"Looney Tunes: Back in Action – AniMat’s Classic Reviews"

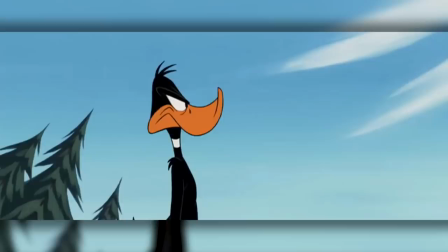Looney Tunes, back in action! It's honestly been quite a long time since I've seen this one.
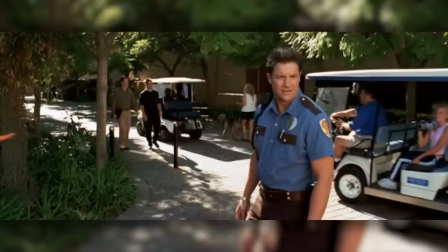But what I do remember more than anything from this is that this has one of the craziest production histories for an animated film,
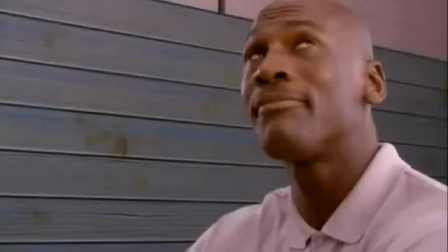or partially animated in this case. It originally began as a sequel to Space Jam right after the first was a big hit.
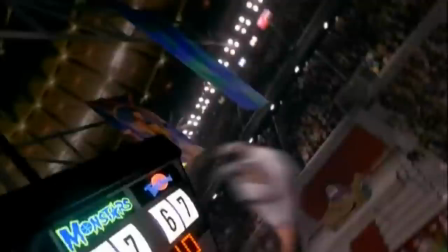But since Michael Jordan didn't want to do a second round and the producers had to hide that fact from the animators so that they had to keep on working,
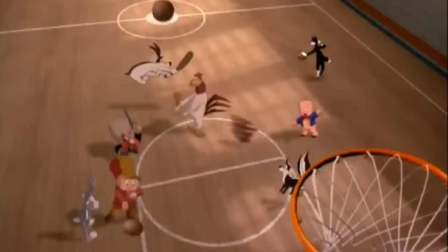the plans for a Space Jam 2 was inevitably scrapped. For now. After trying and failing to develop several different jams, it wouldn't be until director Joe Dante came into the scene with a passion for the Looney Tunes to develop a movie that would honor their legacy.
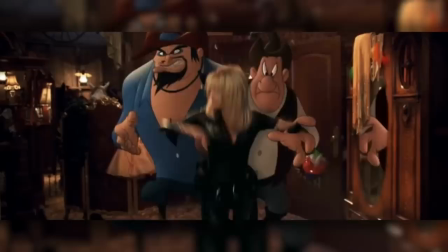A perfect choice to create this film with no trouble, right? Well, actually, no.
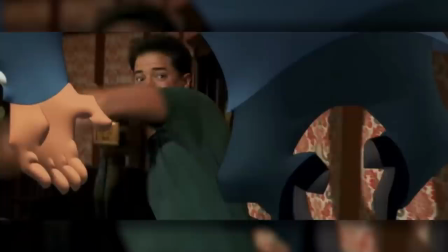It ended up becoming this year-and-a-half battle between Dante,
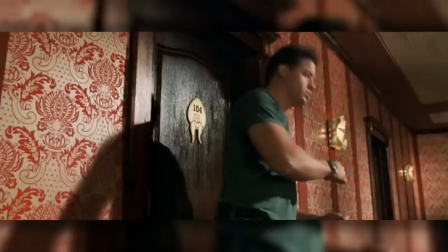who wanted to make a tribute to the classic cartoons, and the Warner Brothers executives, who just wanted another Space Jam.
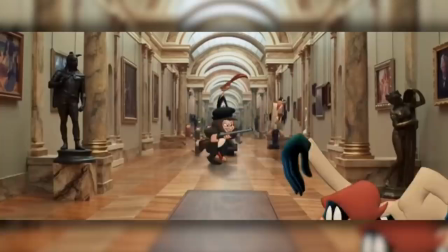Ultimately, it ended up with everyone losing,
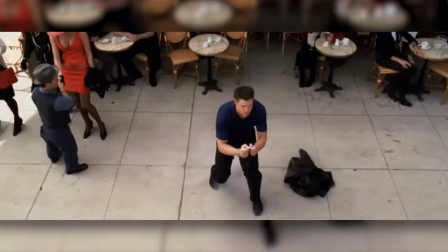as the film became a box office bomb and caused the popularity of the Looney Tunes to tank for the rest of the 2000s. But when it comes to Back in Action, is the movie itself to blame for its own downfall?
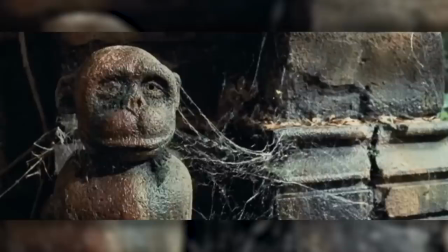Was Back in Action truly a dark time for the Looney Tunes, or is it a hidden gem that helped preserve the spirit of the Looney Tunes for the modern age?
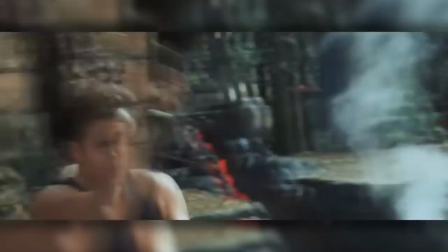Let's find out!
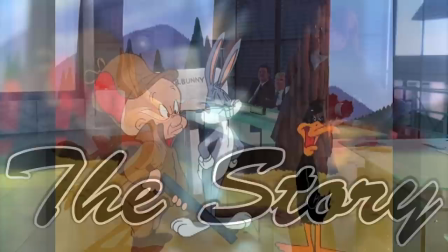The story.
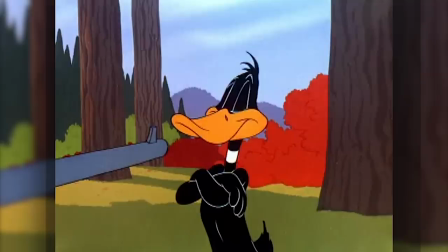In the Looney Tunes cartoons, they focus less on telling an actual story in favor of supplying as many gags as they can in 7 to 8 minutes.
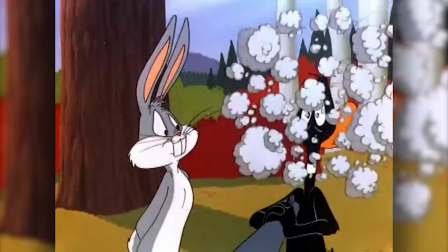This structure works for the cartoons because that's their main goal, to make people laugh with the craziest of scenarios in a short amount of time.
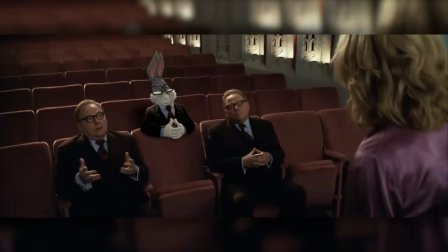In a 90-minute feature film, however, that format doesn't really work, since story does take a lot more of an importance in a movie.
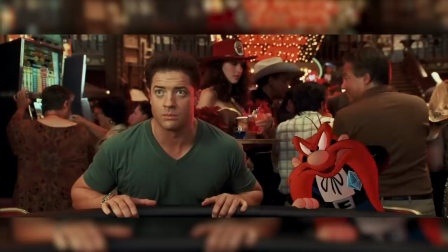It's pretty obvious that it doesn't really care about telling a story and, instead,
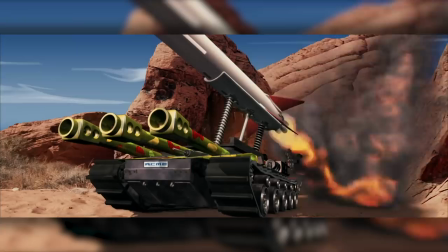would rather be a literal feature-length cartoon with as many Looney Tunes characters as possible.
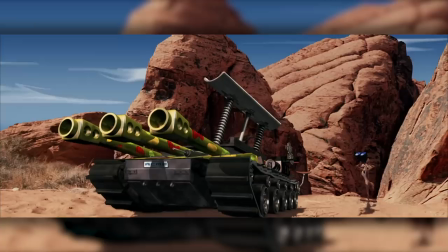And because it wants to do so many things at once, the plot becomes very messy with little linear structure to keep things in order.
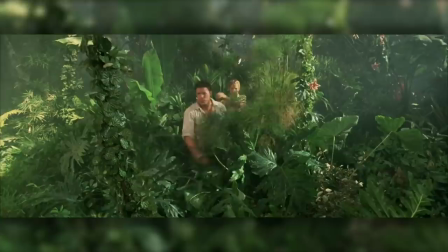Sure, it's exciting to see the characters jump from Las Vegas to a desert to Paris to an African jungle and many more,
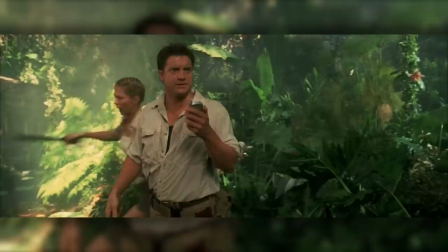but there's not much of a point for them to be all around the globe other than to put Bugs and Daffy in different areas for more gag opportunities.
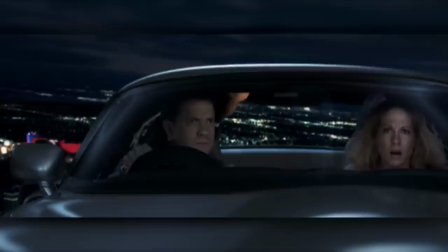Well, in that case, since I've been mentioning and criticizing this plot so much, what is this movie even about in the first place?
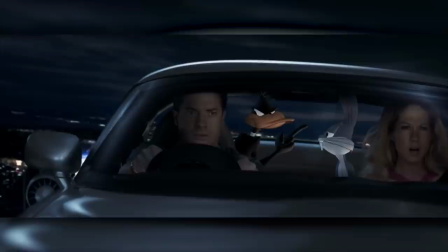At the most, it's about this aspiring stuntman named DJ and a Warner Brothers executive who are with Bugs
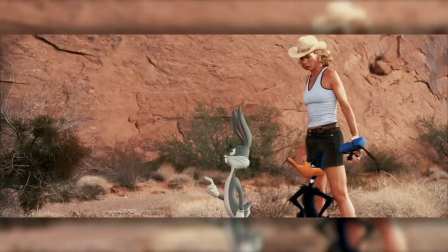Bunny and Daffy Duck and are all off on a quest to find a diamond named the Blue Monkey in order to save DJ's dad, who is a spy.
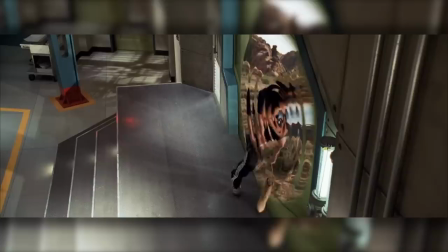Basically, it's the typical treasure hunt narrative that's meant to give an excuse to why the characters have to jump into a wide variety of environments.
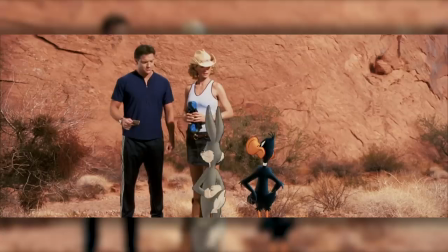So just how are we supposed to get to Paris? Like this?
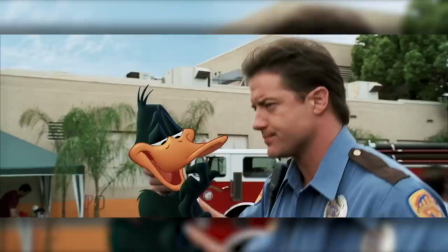Now I know so far I've been pretty harsh on this story, since it is barely delivering anything as a movie.
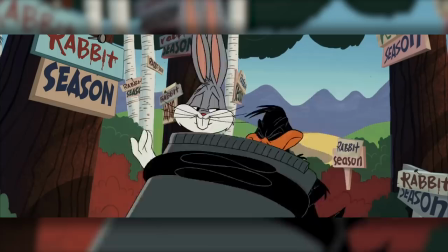But what about the elements that it does focus on? What about the gags and the feeling of being a Looney Tunes cartoon?
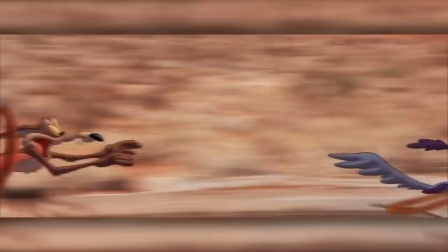Honestly, it's surprisingly effective. Somewhat.
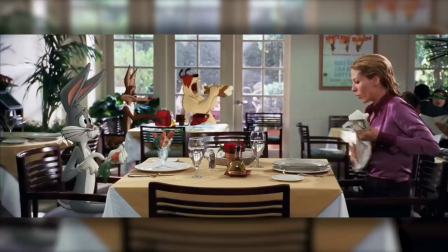An admirably positive note to give this is that it does have a strong love for the classic cartoons,
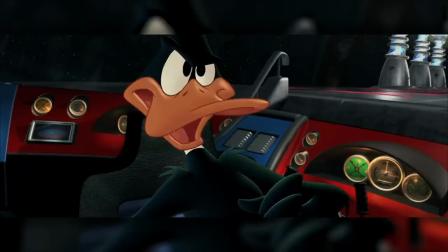and major Looney Tunes fans will have a lot of fun with pointing out the numerous of references found in every corner.
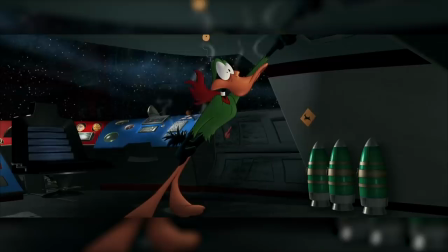With that love, it does have an understanding of what made the cartoons so lovable and does incorporate that onto the movie.
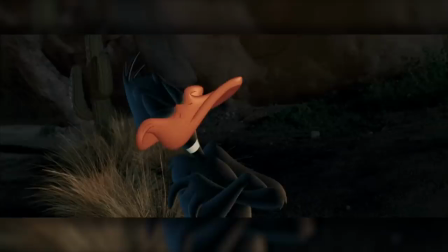Like the cartoons, the film supplies a large amount of gags, but in here, they are one big mixed bag.
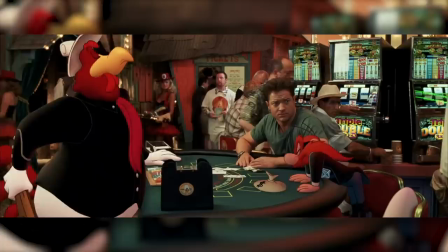On one hand, whenever the film does a joke that would commonly be found in the old cartoons, like slapstick,
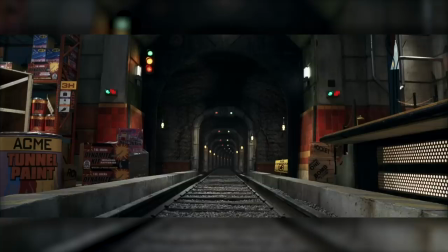Bugs' witty remarks, and anything with explosions, it's actually really funny and helped make the film more enjoyable.